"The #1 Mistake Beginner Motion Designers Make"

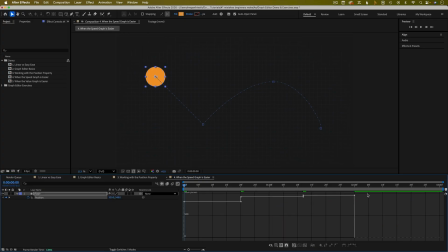8:18 So this is the case when it's going to be a lot easier to adjust the speed graph. Here's the finished version of my animation. I adjusted the speed graph so that the circle looks like it's sliding over hills. It goes faster when it's moving down and slower when it's going up.
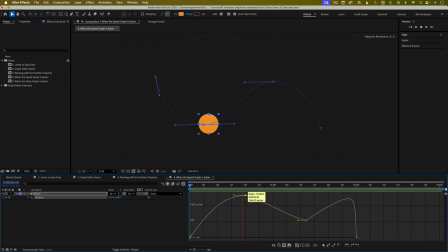8:32 I pulled this keyframe up so it reaches peak speed at the bottom of the hill. At the top of the hill, the speed doesn't reach 0. It slows down, but it doesn't stop. When you're animating something falling or bouncing, it's usually easier to use the value graph.
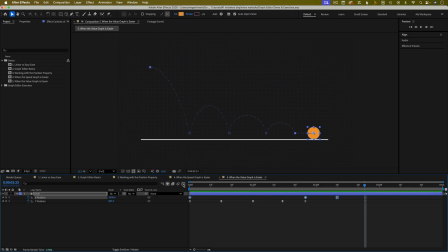8:48 So here I separated the dimensions, and the x position is linear until the end when the ball rolls to a gradual stop. For the y position, I set a keyframe on the ground for each bounce, and then I adjusted the value graph to create an arc-shaped bounce.
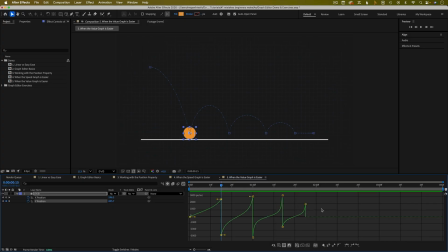9:05 If I switch over to the speed graph, you can see how complicated this graph looks, so this is a case when you'll have a much easier time in the value graph. If you only remember one thing from this video, make it this. Keyframes should rarely stay linear. Easy ease is helpful, but it's just a starting point. The graph editor is where polished animations are made. And once you understand how spacing works and when to use the value graph versus the speed graph, the graph editor stops being this scary thing that you avoid and starts becoming a really powerful tool that you actually use. If this video helped things click even a little, my beginner After Effects course is built just for you.
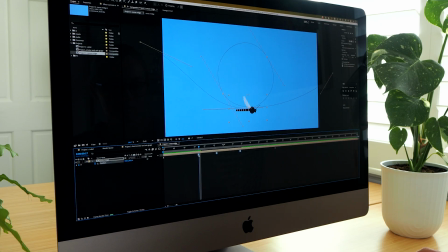9:43 I walk through these concepts step by step with practical projects and guided exercises, so you're not just copying curves,
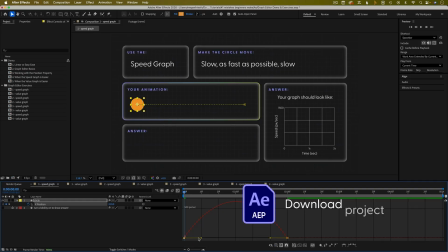9:50 you're actually learning how motion is supposed to feel. The free download link below has some of the same exercises as in the course, so start there. And if you want to go deeper and build confidence with animation fundamentals, join the course or the waitlist depending on when you're watching this. The link is below.